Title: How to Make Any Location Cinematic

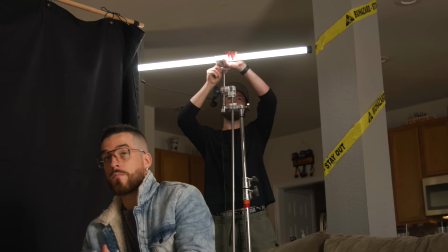4:10 Then we have some negative fill over here to get more contrast on the shadow side of his face, and a tube light behind him as a kicker. And that's it for the lighting on the actor. Everything else we did was just about controlling the environment, which one of my favorite elements to give atmosphere to an environment is haze.
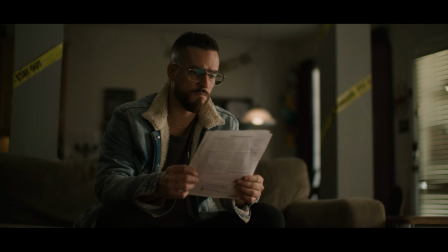4:27 And we can see how much of a difference we are getting in the feel of the shot without the haze versus with the haze.
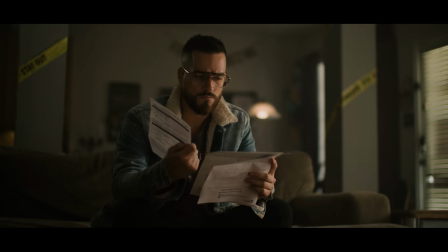4:33 And we can go from very heavy haze to less so. And both of these are reducing the contrast a bit, so we could adjust that in the grade to compensate, and you're still getting a nice sense of depth and atmosphere, especially around bright sources.
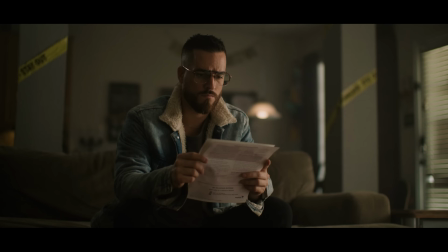4:45 Another thing that is helping us out is the overall dynamic range of the camera. We have 16 plus stops of total dynamic range here, so we are able to get a lot in there.
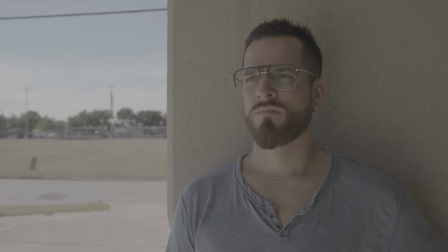4:54 This scene is pretty controlled, but we do have those bright windows, and it does help a lot when you're shooting run and gun, especially when outside with natural light.
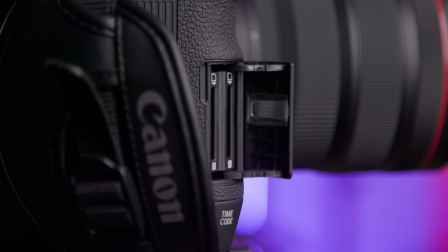5:02 We're also shooting this in log to get that full range, and in RAW too, since the C70 does do RAW internally right to the SD card. Your options here are RAW ST, RAW LT, XF AVC, and some flavors of MP4.
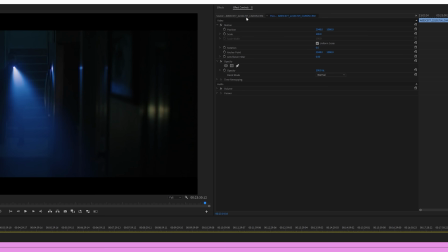5:16 RAW and XF AVC are data hungry so it's nice to have that MP4 option in there for quick small things.
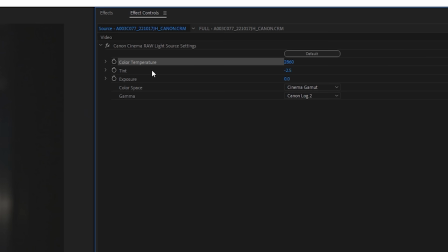5:22 But a great perk to shooting RAW is having the ability to adjust settings after the fact. So in Premiere I can jump over to the clip settings and adjust my color temp, tint, exposure, color space, and gamma.
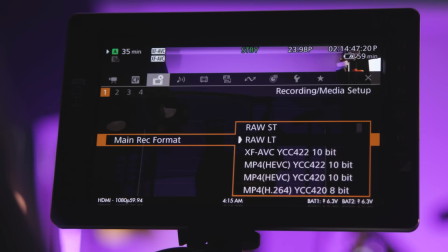5:33 The one thing to keep in mind when shooting RAW though is that you can't use the internal image stabilization, which is one of my favorite things about this camera. You can use it with XF-ABC though, and that internal image stabilization is a bit of a game changer for me. We have a lot of manual EF lenses, including my anamorphic lenses, which I never use since we need to stay locked down to avoid that jitter you get with lenses that don't have the stabilization.
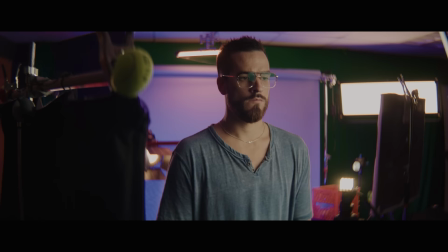5:56 But now we can kick on that internal IS, and I can use these lenses as we would with a lens that does have IS.
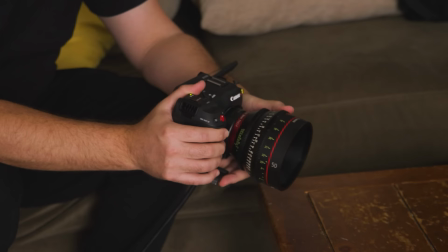6:02 But again, we did want to shoot RAW, and we're on the cinema lenses here that that do not have image stabilization.
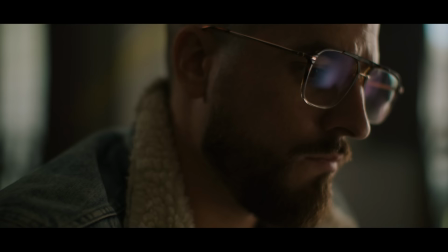6:07 So we are getting a lot of jitter going handheld, which we wanted to go handheld to see about more interesting angles while staying with this exact same lighting setup.
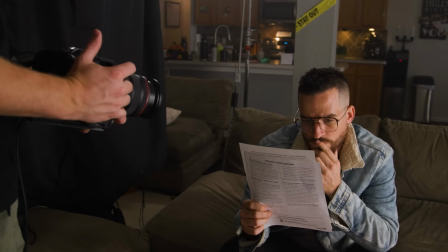6:14 So for this, we shifted over to our RF lenses that do have that image stabilization on the lens and we were good to go.
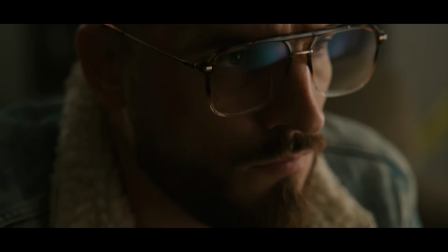6:20 And these RF lenses are really great.
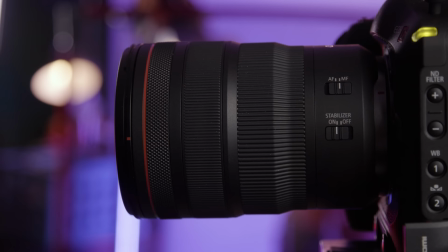6:22 The RF mount is one that they designed so that they could do things that they couldn't with mounts like EF, like this third ring on the lens, which is programmable. So you could set it to control something like your ISO and have that extra bit of fast control.
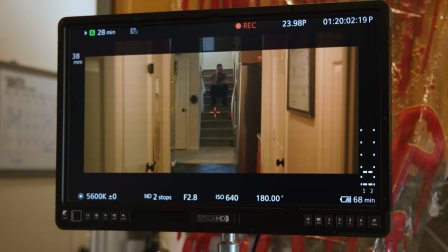6:34 But with this setup wrapped, we move to our second. And for this one, we wanted a Fincher thriller vibe.
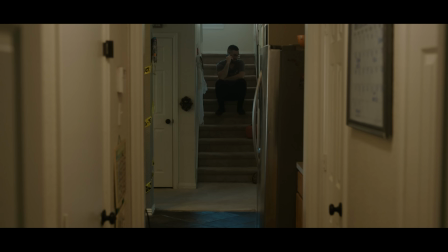6:39 So Daniel found this angle here looking down the hall toward the stairs. So we have these three areas giving us that depth and room to play.
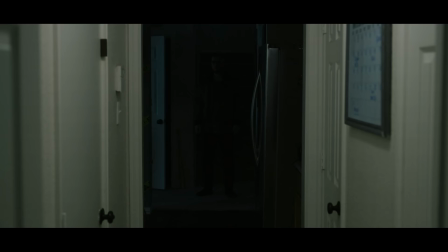6:47 But like before, off the bat with all the lights on, this is looking really terrible. So again, the first thing to do is cut off all the lights to see what we have.
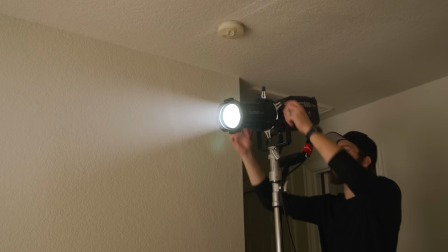6:54 Now we have a very dark scene, which is what we want, but not this dark. So for our first light, Daniel threw this one at the top of the stairs, which is hitting a bounce just above the frame line. and when we kick it on here you can see it gives some shape to the stairs and silhouettes Justin. Which I guess now is a good time to give a PSA that with these shots being so dark, it's best to watch in 4k to avoid a lot of that YouTube compression. PSA over. The second light was a panel off to the side now giving some shape to our actor,
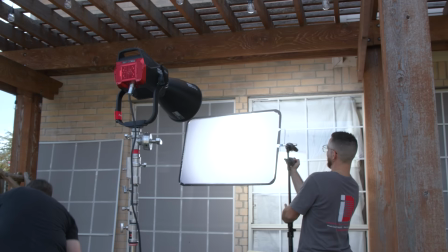7:21 and another on the other side which is that same light that we use as our key in our first setup.
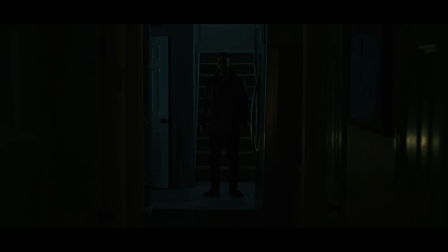7:26 After that Daniel grabbed a few small MC lights set to warmer colors to give the foreground some separation and interest. And all of these are just set on counters and one is even bouncing off a piece of paper because why not? And finally, because I love practicals, we gave Justin a flashlight and we had our shot. And this looks good as is, but it also feels a bit digital to me. So once again, we turn to the almighty Haze to bless us.
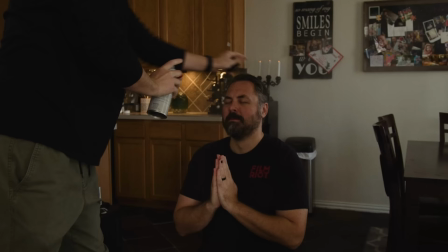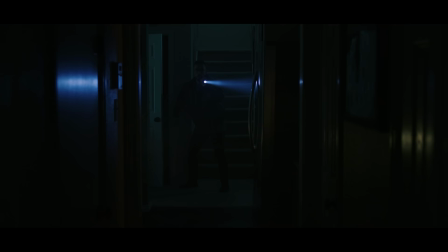7:54 Now we have the same perks as our last shot with the Haze, but you also have the beam from the flashlight catching on the Haze, giving us this great dynamic light.
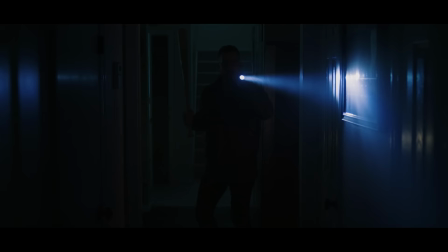8:03 And as he moves through the space, the flashlight connects with different surfaces to give us this evolving quality of light as well.
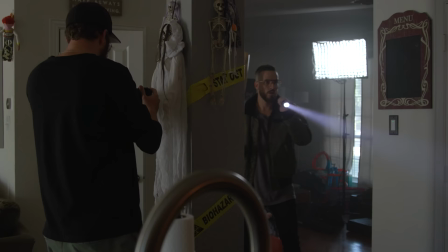8:09 But I'd say my favorite aspect of this shot is that essentially we're doing day for night.